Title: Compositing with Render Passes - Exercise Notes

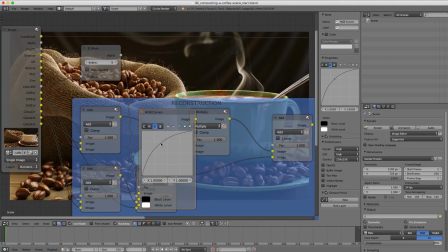Let's go back to the RGB curves and let's get rid of the change I made to the green channel.
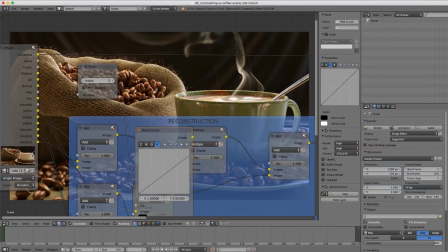Let's see here. Drag up the blue and what's happening with the red? Okay so really I need the red up and then the green and the blue, let's take those down.
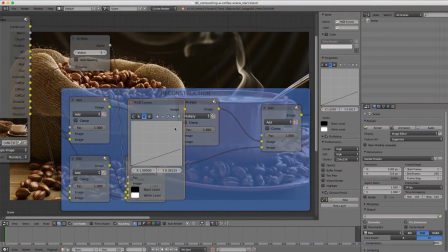Yeah I think red's gonna be a little bit nicer. Though maybe take the green and blue down even further.
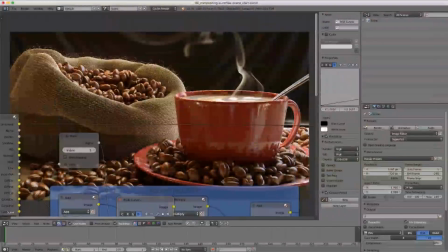There we go. Nice, rich red. Yeah, I think that looks a little better. Very cool.
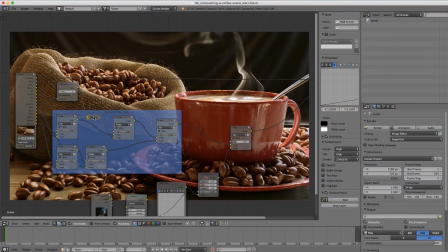A big bonus of the compositing workflow is when I want to make spur-of-the-moment decisions just like that.
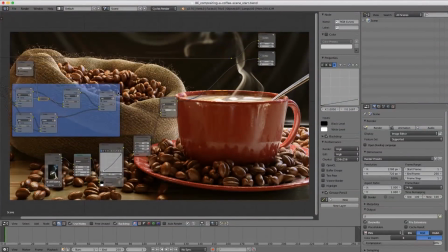I don't have to change the shader and re-render. It's very simple just to go back in my node network and make changes there. Okay, so the only thing left that I have to do with treatment or that I want to do with treatment is to add a vignette and then a little bit of color correction.
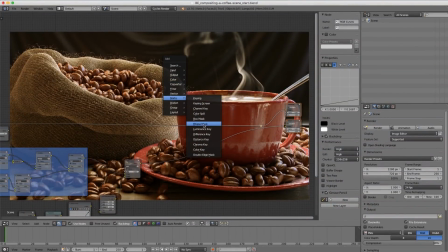So a vignette I like to make out of a matte ellipse mask node and if we shift control click on that you can see that it's just
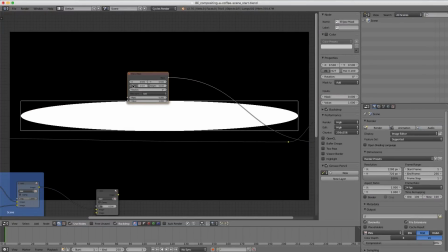a white and black channel where we can adjust the width and height of our circular ellipse mask.
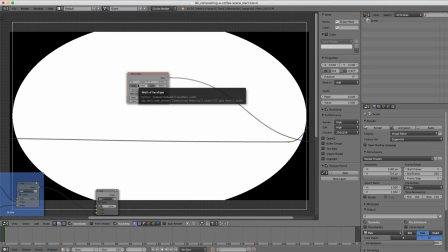What I'm just trying to do is basically darken the corners in this circular pattern.
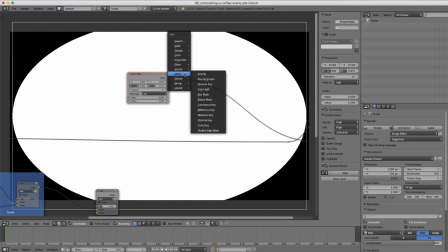And after the ellipse mask, once I have that kind of shaped correctly,
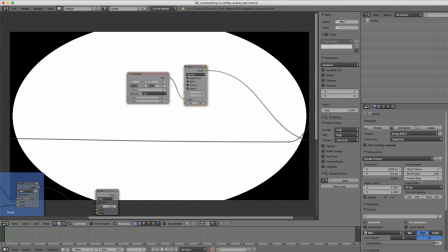let's go to filter blur and change the operation to fast gaussian.
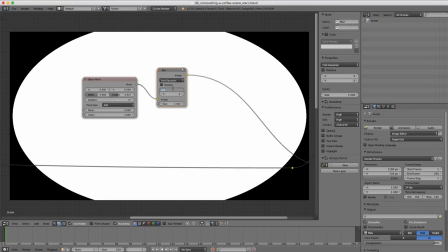And then the x and y values, let's try 300 in x and y.
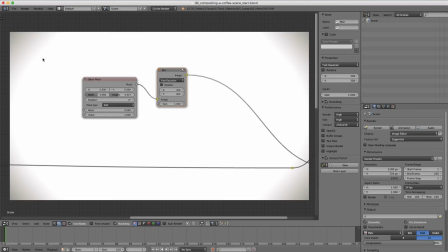And so we can see a little bit of darkening on the corners, but it's mostly white.
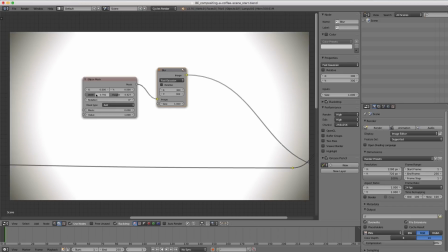So I think that I should decrease the width and height a little bit of the ellipse mask.
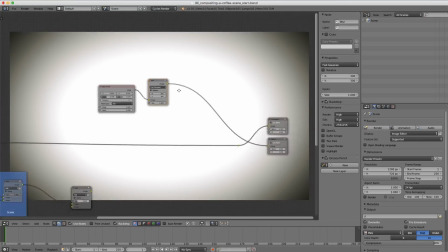There we go. Now we have a more darker corners. And so with this mask now set up,
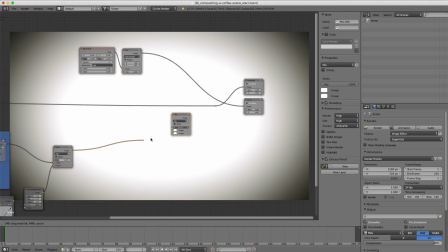I can use this with a color mix node to overlay over top of the previous composition.
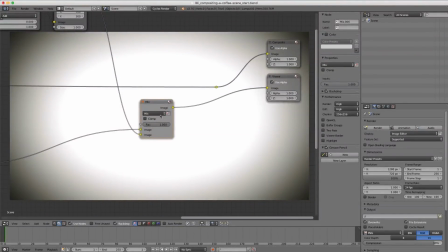So shift control, click on the mix and change the operation to overlay.
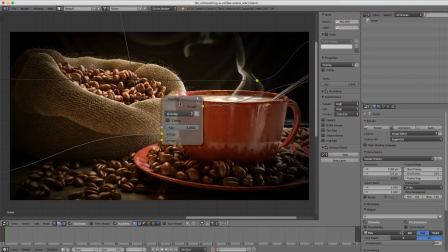And if we turn that on and off with the M hotkey,
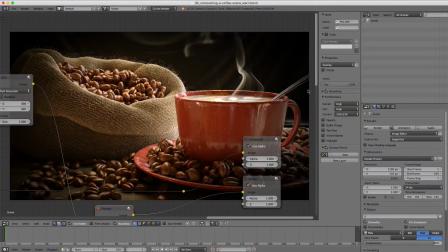you can see what that's doing mainly darkening the edges and keeping the center light which is an artistic
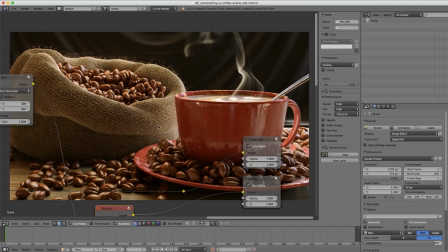method of drawing attention either to the center of the image or a particular spot on the image so if I wanted to draw
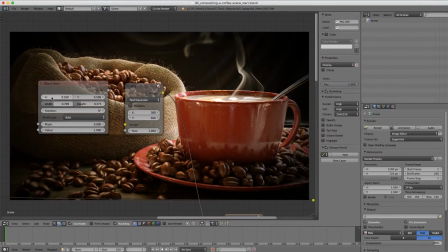attention to the coffee cup unmute that node then I would move the x position over a little bit well not that far
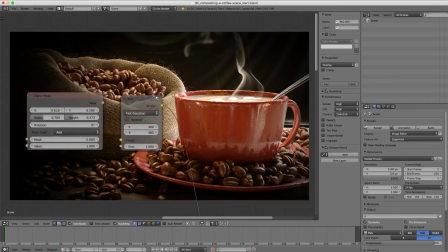just like that so now there's less attention on the left side of the image where it's darker
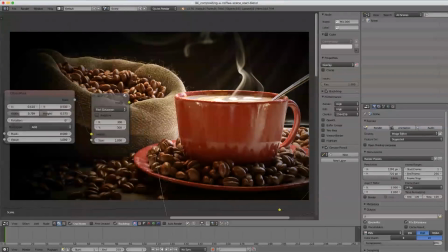and more attention directly on the coffee cup now the vignette I personally don't
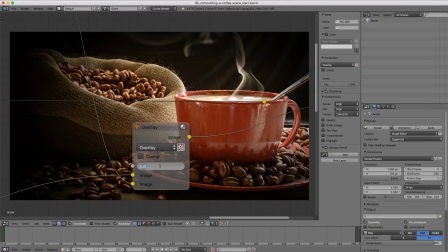like it to be too strong like this so we definitely want to tone that back let's try 0.5 and then turn that on and off it
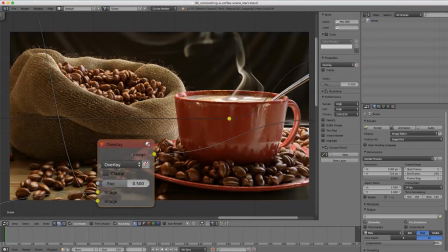should be a more subtle effect rather than overt and yeah I think this looks a little bit better and so that is a vignette and then
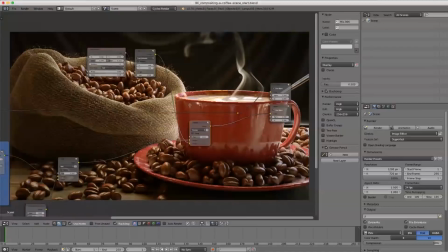finally some color correction let's put that after our vignette here.
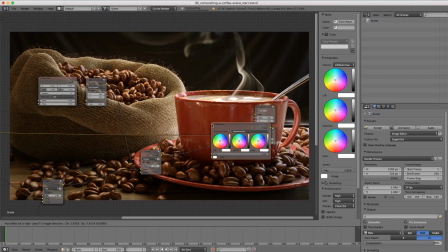I'm going to do that with a color, color balance node. Okay, we'll plug that in right there after our vignette overlay.
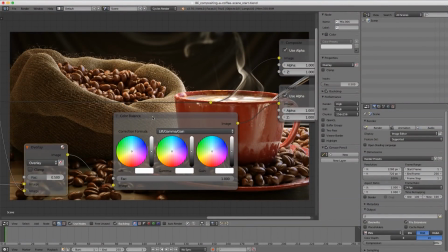And here it really comes down to an artistic taste.
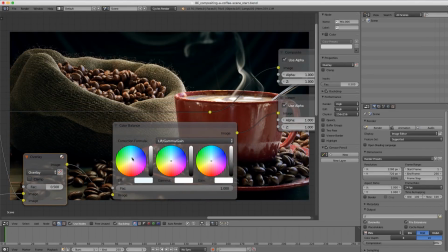I'm going to take the lift value and go a little bit into the blue, not that much, just a little into the blue.